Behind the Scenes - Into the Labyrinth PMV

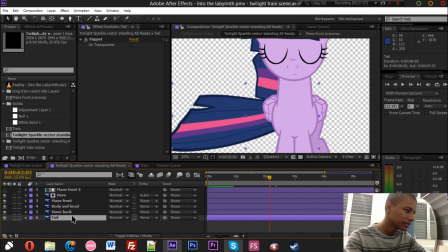The main back and the tail, which is the one we're focusing on right now,
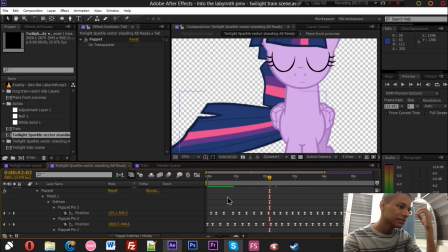I had to do a lot of keyframing there, I had to like try to recreate like if it was swing physics,
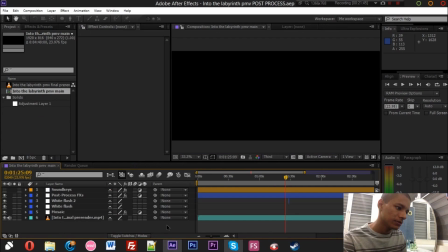it's not real physics, it's just animation and keyframing. So the last thing right now is that after I did all the PMV,
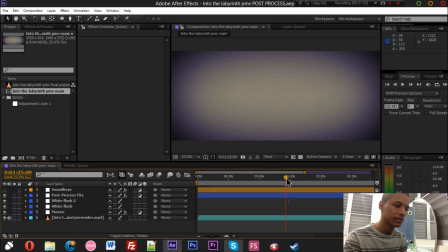the main PMV render that I showed you before, I rendered everything and I separated it into this project.
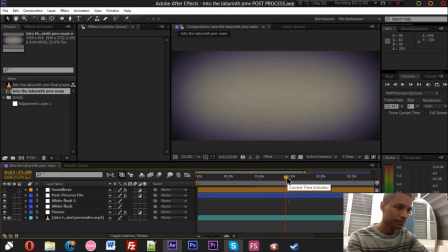I did it because for render times, it's just in case if my computer crashes or anything, I have it separately.
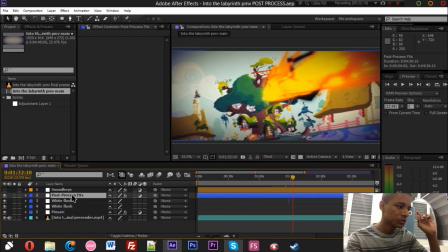And so in here, I added the other extra bits of post-process effect like the CC toner, the color correction, the motion tile which is the shaking effect, turbulence space which is like a VHS kind of distortion effect.
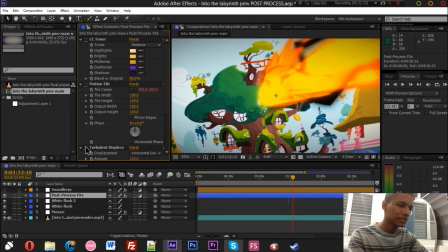which is this and if I turn it off you can see right there because it looks kind of boring without the distortion in the song so I just added those
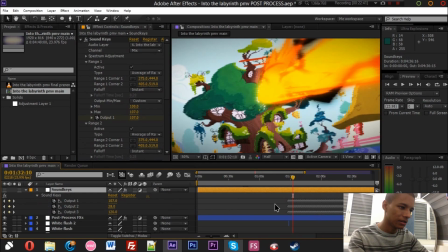the motion towel I used it with the sound keys you can see all the freaking keyframes right there and sound keys this right there and the CZ toner which is the color correction I used highlights orange highlights and dark dark and shadows purple and I blend it
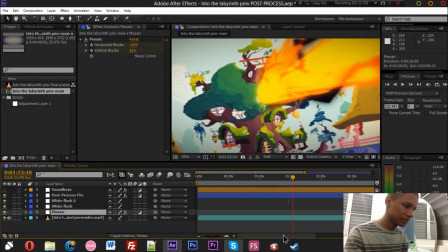with the original and white flashes in the mosaic which is the part where the song
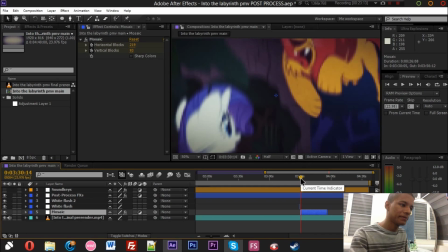picks the song sounds like 8-bit right there that one I keyframe it
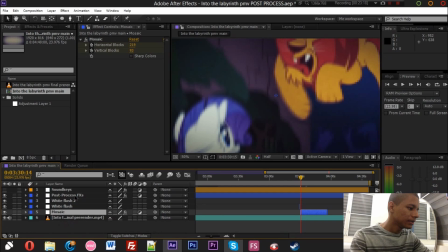manually again yeah that's pretty much
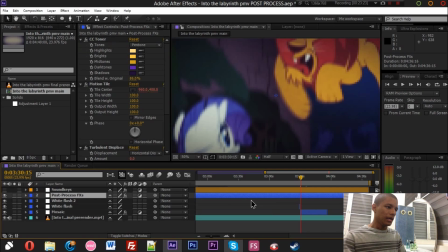I have to show you for now yeah that's the elaborate PMB process I started working on this PMB since December of last year 2014 and I got to finish it around January 8th I think,
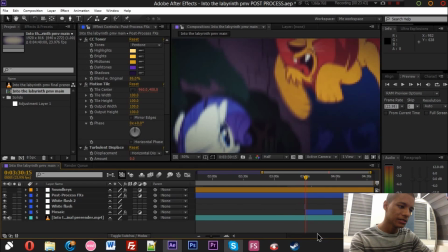or 6th. I got to finish it right there and then upload it. It took me a while to do. I was planning on releasing it for New Years but since I didn't really work on it much, I just said, okay let's just release it someday in January and so, there we go. So that's the process of making Intel Deliver in PMB.
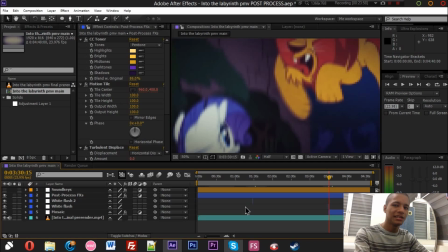I hope you at least understand a few things or understand how the process goes and at least answer a few of your questions. If not, then leave some questions in the comments. I will try to answer them if you're still confused or anything.
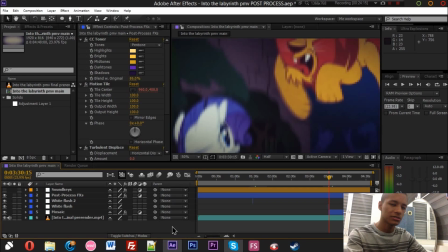But anyways, yeah, thanks for watching. Do you have any comments? Comment and subscribe and I'll see you guys next time.